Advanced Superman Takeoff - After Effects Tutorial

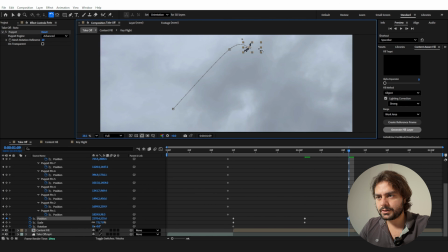(8:27)
So I'm going to choose my rotation tool, rotate myself just like that, and just make sure that I always follow this kind of path, and then move further, and we go out of frame.
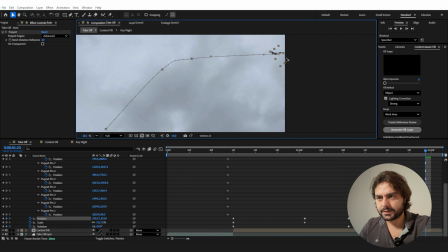(8:41)
Something like this.
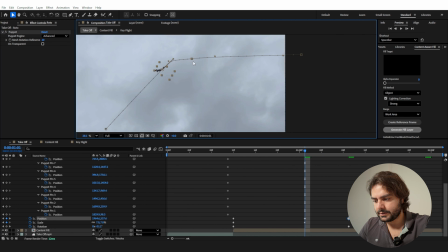(8:53)
Drag everything back, and you can also adjust everything here. Maybe you want to move it over here and this over here. Try to have a very smooth angle here. And you can also play with these handlebars to make sure that you have a little bit more of a fluid motion.
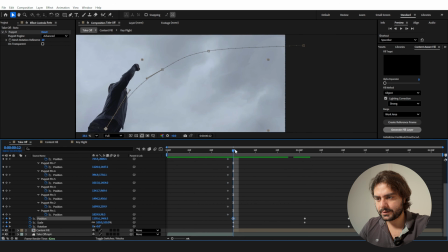(9:11)
And now if we're going to preview this, of course, we do want to start this clip at the moments that I disappear. So starting from here. So now I'm here in the frame, boom. There is fake Ignace, and there we go. I also want to move these three keyframes, the position, scale, and rotation,
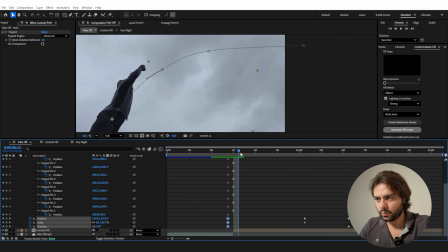(9:30)
one frame back, so I'm already in motion when I'm about to do my flight takeoff.
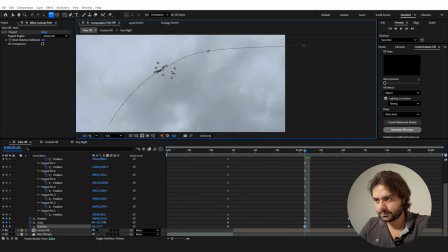(9:38)
Right here, I still want to be in this kind of motion. Okay. And I'm going to delete these two keyframes to keep everything smooth. Then for these keyframes, you can offset them for the timing and then hold Control,
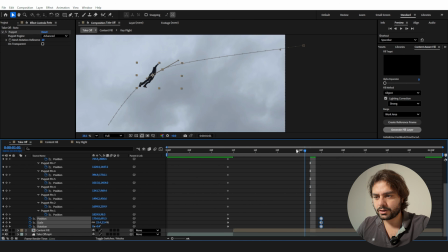(9:58)
click on them to give it a smoother animation to continue from. Something like this. You can also open up the graph editor, and right here you can select these 3 points here, and then pull this handle in a little bit and pull this handle out a little bit,
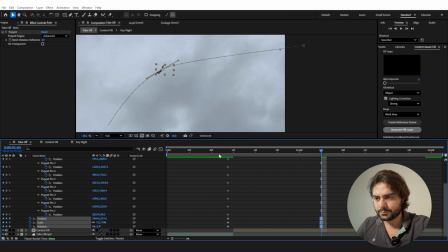(10:15)
and like this it will smoothen out your animation.
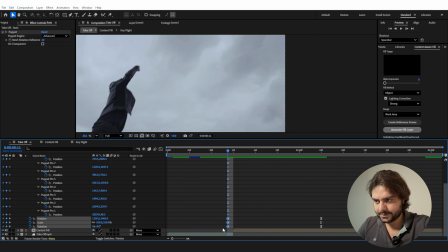(10:23)
For these keyframes, for the rotation, we can press F9 to rotate very slowly and go to the graph editor and bring this inside like that, and that way it's going to rotate very slowly until we're at the end point.
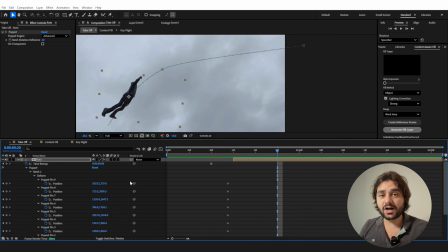(10:42)
Of course, it still looks pretty fake, so it's going to be a little bit of a trial and error where you're going to find the smooth variation. But what you also want to do is toggle the switches until you can see this icon right here. This is to enable the motion blur for this layer, and now you will see that there is some motion blur on my body here.
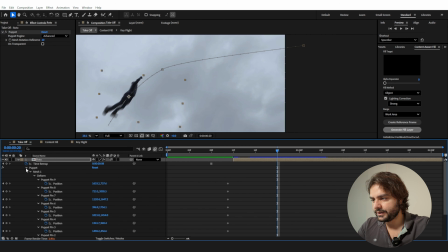(11:00)
You can press U on the keyboard to reveal all the keyframes except the puppet here, and maybe select all of these keyframes, hold Alt and then drag them in to make your animation faster or slower.
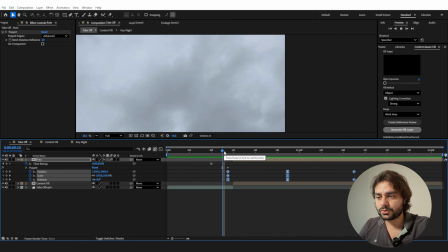(11:12)
I do want a lot of motion blur. That's going to remove a lot of the fakeness. So there we go. This is starting to look pretty cool. We could go to these keyframes and maybe scale myself down even more.
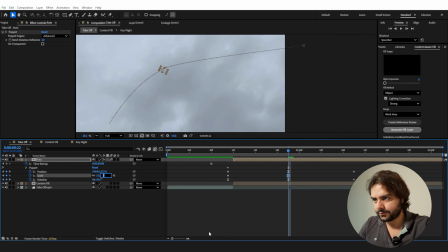(11:29)
So maybe something like a 3. I should be pretty small when I'm that high.
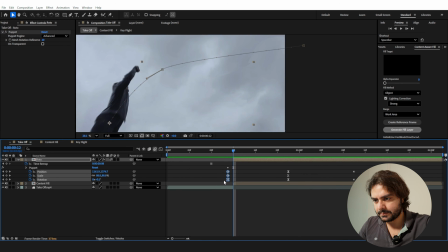(11:36)
And what you can also do is move these keyframes even further. For the scale, I'm also going to press F9, so it also starts to scale down at a slower pace.
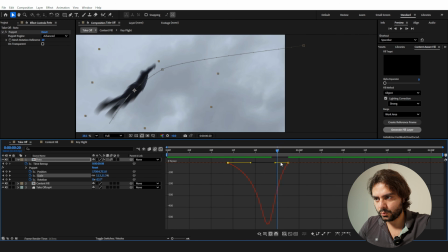(11:49)
So I'm big in the beginning, but towards the end I slow down drastically.
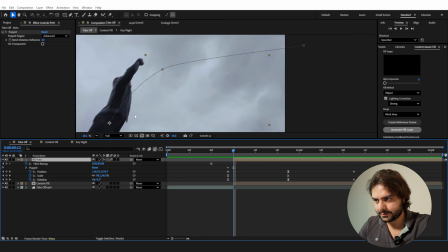(11:56)
I do feel that I should already be higher right here, so I will do something like this.
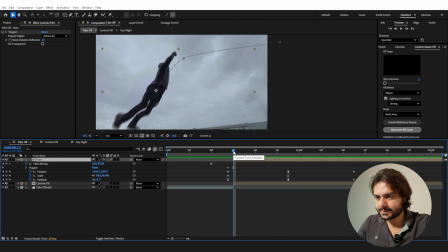(12:07)
Okay. And so what you can do as well is go to different frames, for example right here,
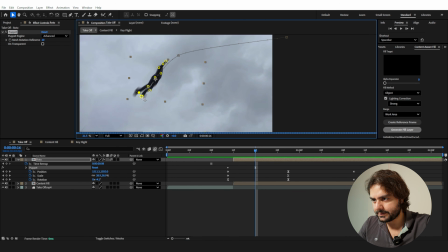(12:13)
and go to the puppet tool and also animate some of your legs a little bit, very subtle. And that just gives a little bit of motion to the entire body, like it's actually alive.
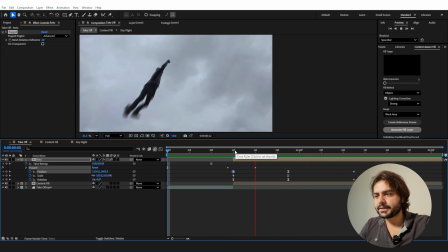(12:29)
So after playing around a little bit, I found something that I like.